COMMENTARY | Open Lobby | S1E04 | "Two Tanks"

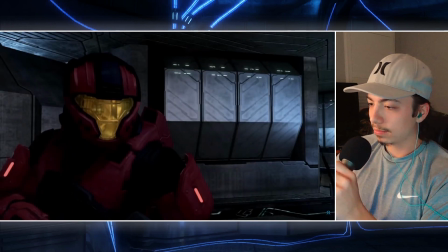[8:17] What about me? I can help too.
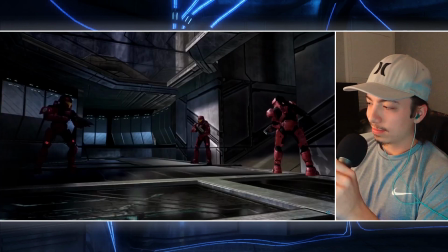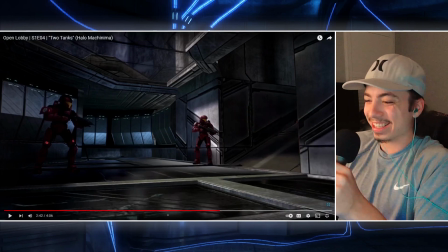[8:28]
I just love how they say nothing. Like, it's just like, it's a good 5 seconds before anything happens once we cut to that shot, and then nothing is said. He just charges up the plasma pistol and they both walk out the door. I think that's really funny.
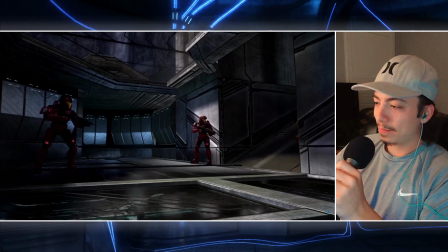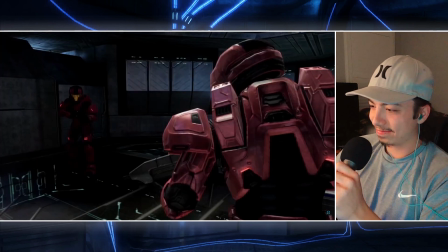[8:50] Fuck! Did you get him? God damn it!
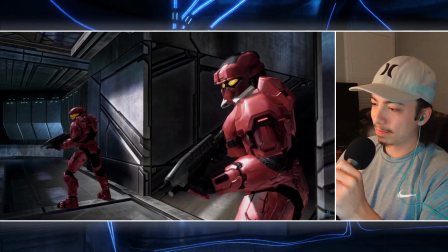[8:56] Why do we keep spawning in this fucking base? The spawns in this game fucking suck.
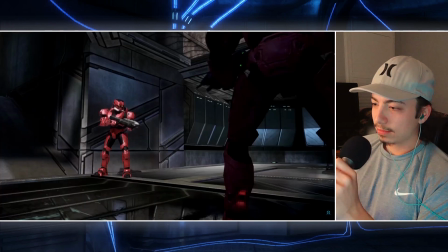[9:01] Like, why? Just why can't I spawn somewhere else? Anywhere else? Why do I keep spawning here?
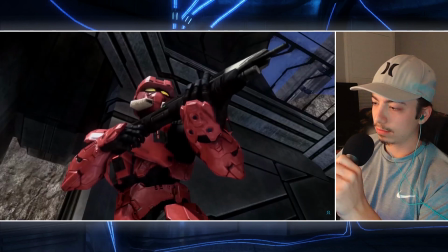[9:07] Why is it that every time I join a lobby, I get fucked over? Why can't I just win a game?
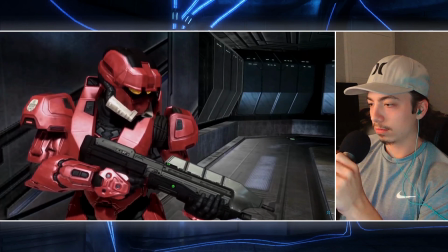[9:12] Why can't I just play with people that are good on my team? Why do I keep getting paired with these fucking idiots?
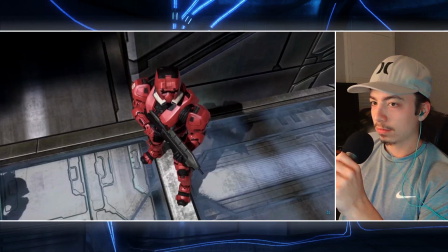[9:18] And where the fuck is DJ Slayer 98? Hey, dumb assholes!
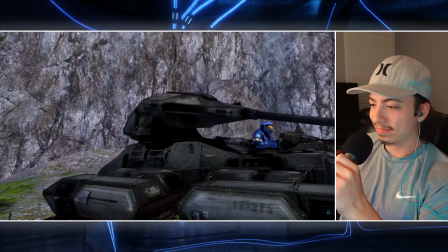[9:26] Leave my friends
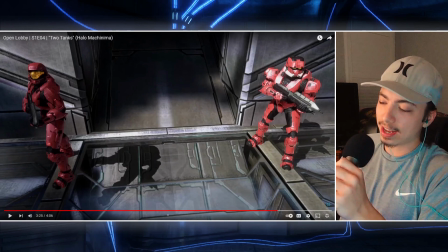[9:30] alone!
I think that that reverb effect on the voice works. I tried to get like a reverb that wasn't too intense, but sounded as though like the voice was bouncing off of like this
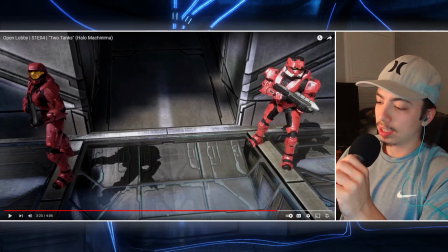[9:48]
rocky canyon walls. I think it works. I like this shot where he's basically like screaming to the heavens, like, where the fuck is DJ Slayer 98?
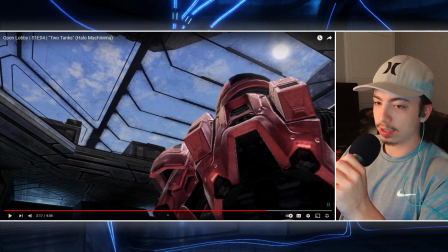[10:00]
And then you get this shot over his shoulder, at a low angle. And, it's like, it's like he's speaking to him, but I also kind of like the idea that like, it's like, it's almost as though like, that's the voice of God.
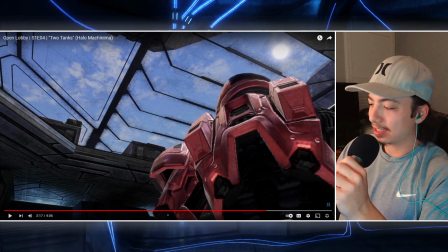[10:19]
And it's just like this super, scratchy, squeaky voiced kid, you know. Like the that shot is really funny to me, and you got the sun in the background too.
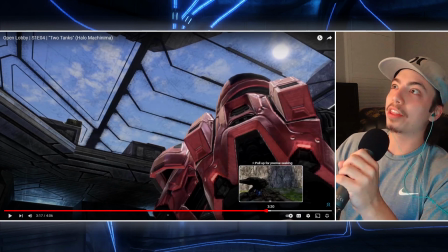[10:30]
It's like super like ethereal, like looking up at God, like, give me the answers.
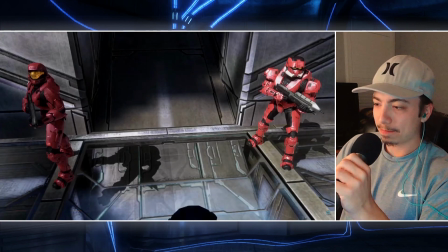[10:36]
I don't know, something about it's just funny to me.
Is that no fucking way?
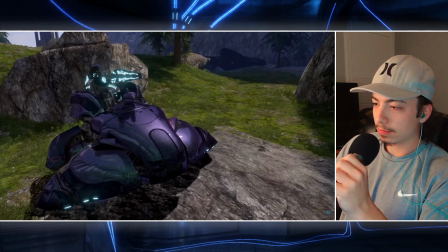[10:46] Now, blue team, why don't you pick on someone your own size?
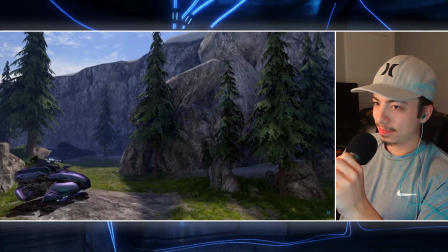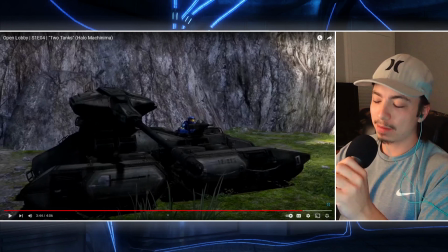[10:58]
So the joke here is that, I mean, I'm pretty sure it's obvious, but the joke here is that, so in the game, the Scorpion tanks, they shoot like, high velocity projectiles that, you know, basically meet their target within an instant. And there's very little like, you know, bullet drop. I mean, there's a little bit of that, but like, it can shoot at further ranges without that much of a drop. Whereas with the Wraith, you kind of have to work a bit harder to aim, but it has a greater like splash damage, but it has less overall. It causes less overall damage to anywhere where it fires.
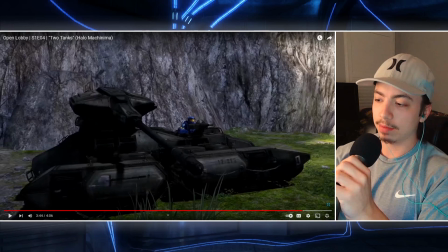[11:45]
And so like the joke here is that, you know, he tried to arc it in a way where it would reach the tank, but it just didn't make it far enough. And so like you get that shot where it just explodes right in front of it, and then
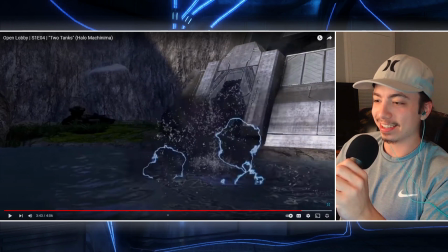[12:03]
I love how you can see in the background just the guy in the tank like looking down at the explosion, like, and then you get the you cut to this like, I guess, medium shot of the tank and the player.
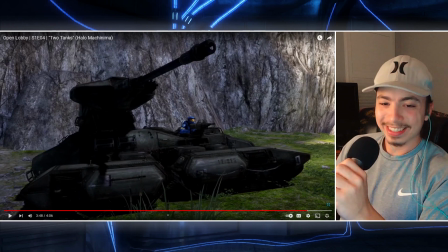[12:19]
He just like looks up like, well, that just happened. And then you get the shaking of the other player.